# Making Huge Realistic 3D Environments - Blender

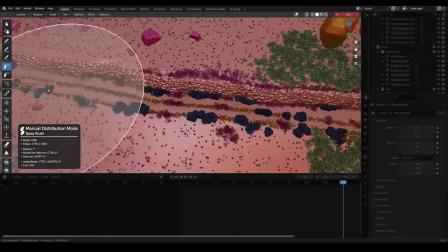[40:37]
Also, pro tip, scattering tiny twigs and rocks is a better alternative to save VRAM if you want to add detail to the ground plane,
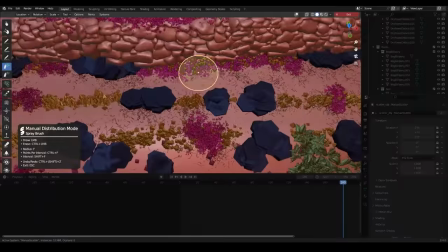[40:44]
but you don't want to use an adaptive subdivision and micro displacement.
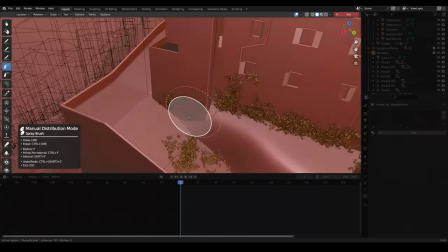[40:52]
After all that, I start scattering foliage on the monastery to blend it in with the environment.
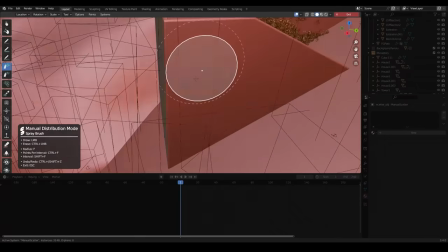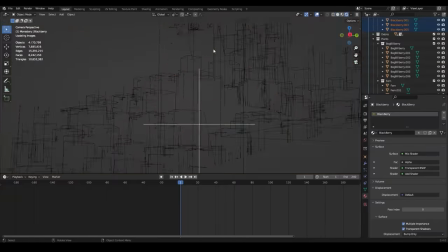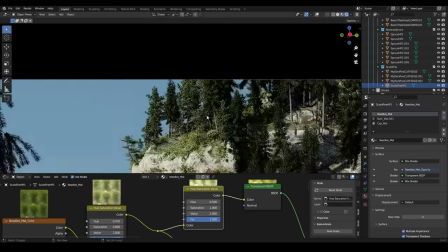[41:11]
Nearing completion, I actually changed the Scots pine models and I also changed the beech tree models to updated ones that I created.
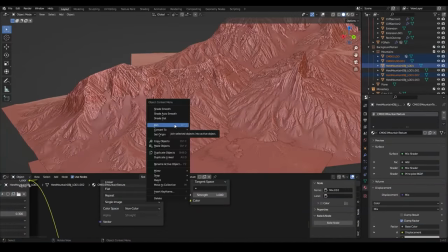[41:18]
Now that the fore and mid-ground are almost done, I start working on the background.
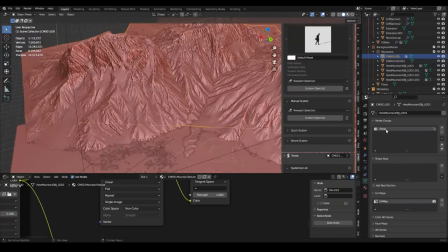[41:23]
First, I make a weight map of all the visible areas. these mountains are multiple kilometers in
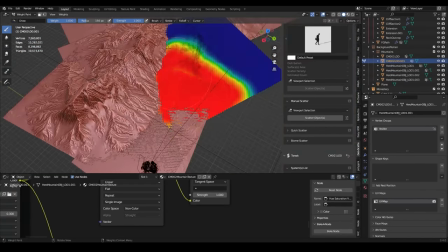[41:27]
size so avoiding scattering hundreds of thousands of trees on areas that aren't even
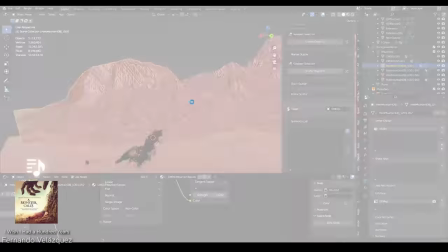[41:32]
visible will help with the performance inside of blender it doesn't necessarily help with the rendering performance but your viewport will thank you at
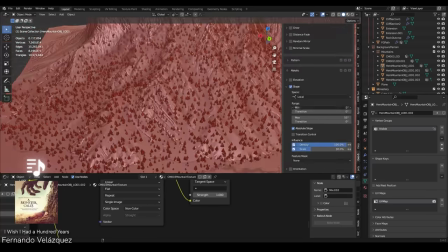[41:41]
first i mask out the trees on the mountain with the tree map from gaia but eventually i choose the master map with the cavity map instead the tree map from gaia
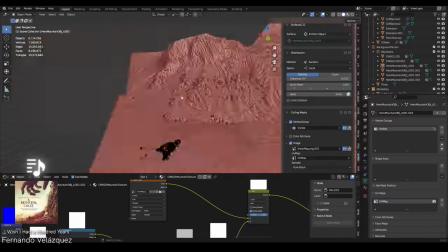[41:50]
is really nice but i just wanted a bit more of a dense foresty area on the convexes so yeah and
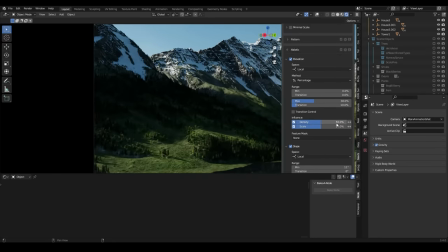[41:58]
then masking by height i scatter broadleaf trees on the lower areas of the mountain and keep the conifer trees at higher altitudes i then scattered large rock falls
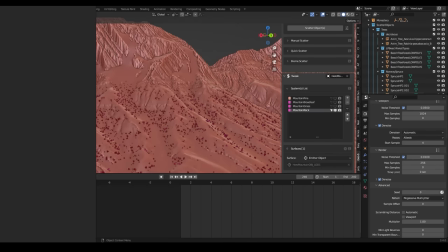[42:07]
again using the cavity map but instead of on the convex where the trees are i use the concave which is the dip at
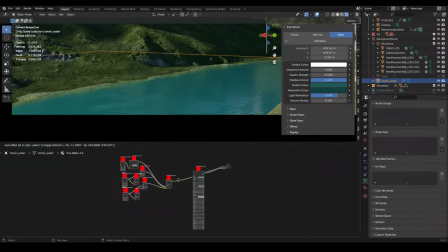[42:18]
last i changed the lake once again to a volumetric setup instead of a plane it just looks a tiny bit better but it isn't a huge difference
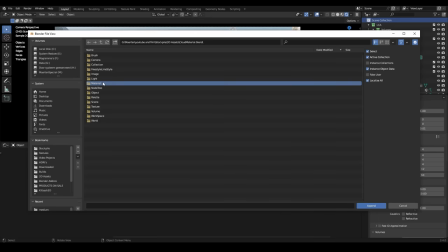[42:25]
for the clouds i just use an open vdb from a pack that i bought an art station i tried out sam crook's cloud shader which looks
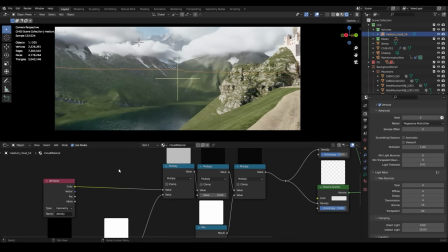[42:34]
really amazing but sadly takes a really long time to render especially on my 3060 so i just had to switch to a regular principled
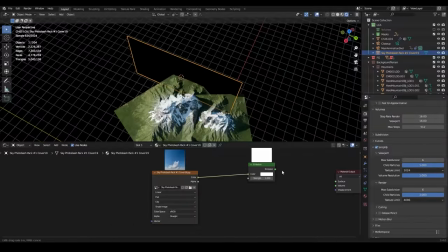[42:42]
volume setup with a really low density in the end i add in a sky background plane as you do and
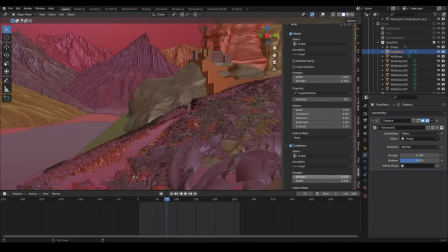[42:51]
then add some small animations and all my scatter layers that are very subtle but just out of tiny bit of dynamic movement i also animate the clouds a
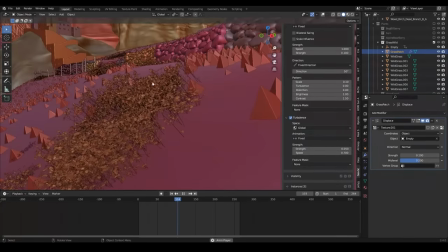[43:00]
tiny bit moving through the scene but yeah it's all very very subtle and yeah don't don't overdo it now um we have to optimize the
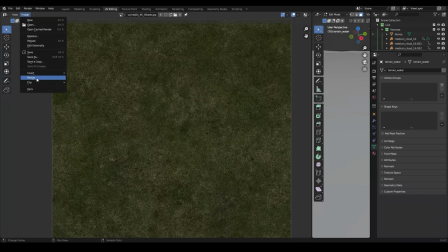[43:09]
scene a little bit and we're ready to render all right guys
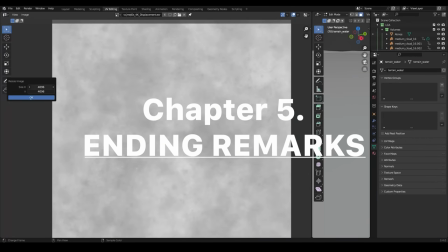[43:13]
unfiltered Martin here just finished editing most of this and yeah
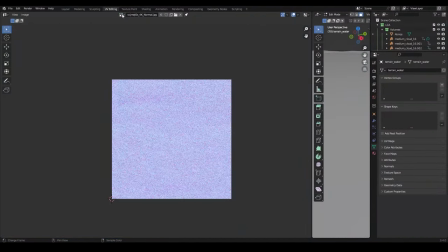[43:19]
it's it's been a journey I was actually doing all of the work on
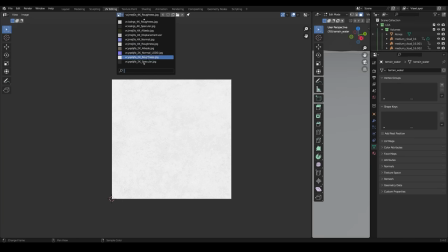[43:23]
the side of my actual thesis so it took a very long time to get this video out there it was also a lot of work so like you might not know but recording blender
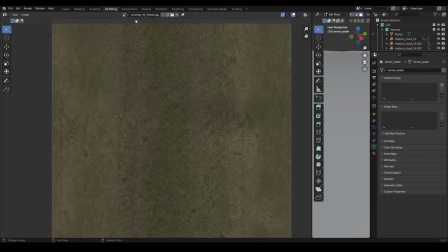[43:35]
is fun and all but you easily record six hours you know in a row and you don't really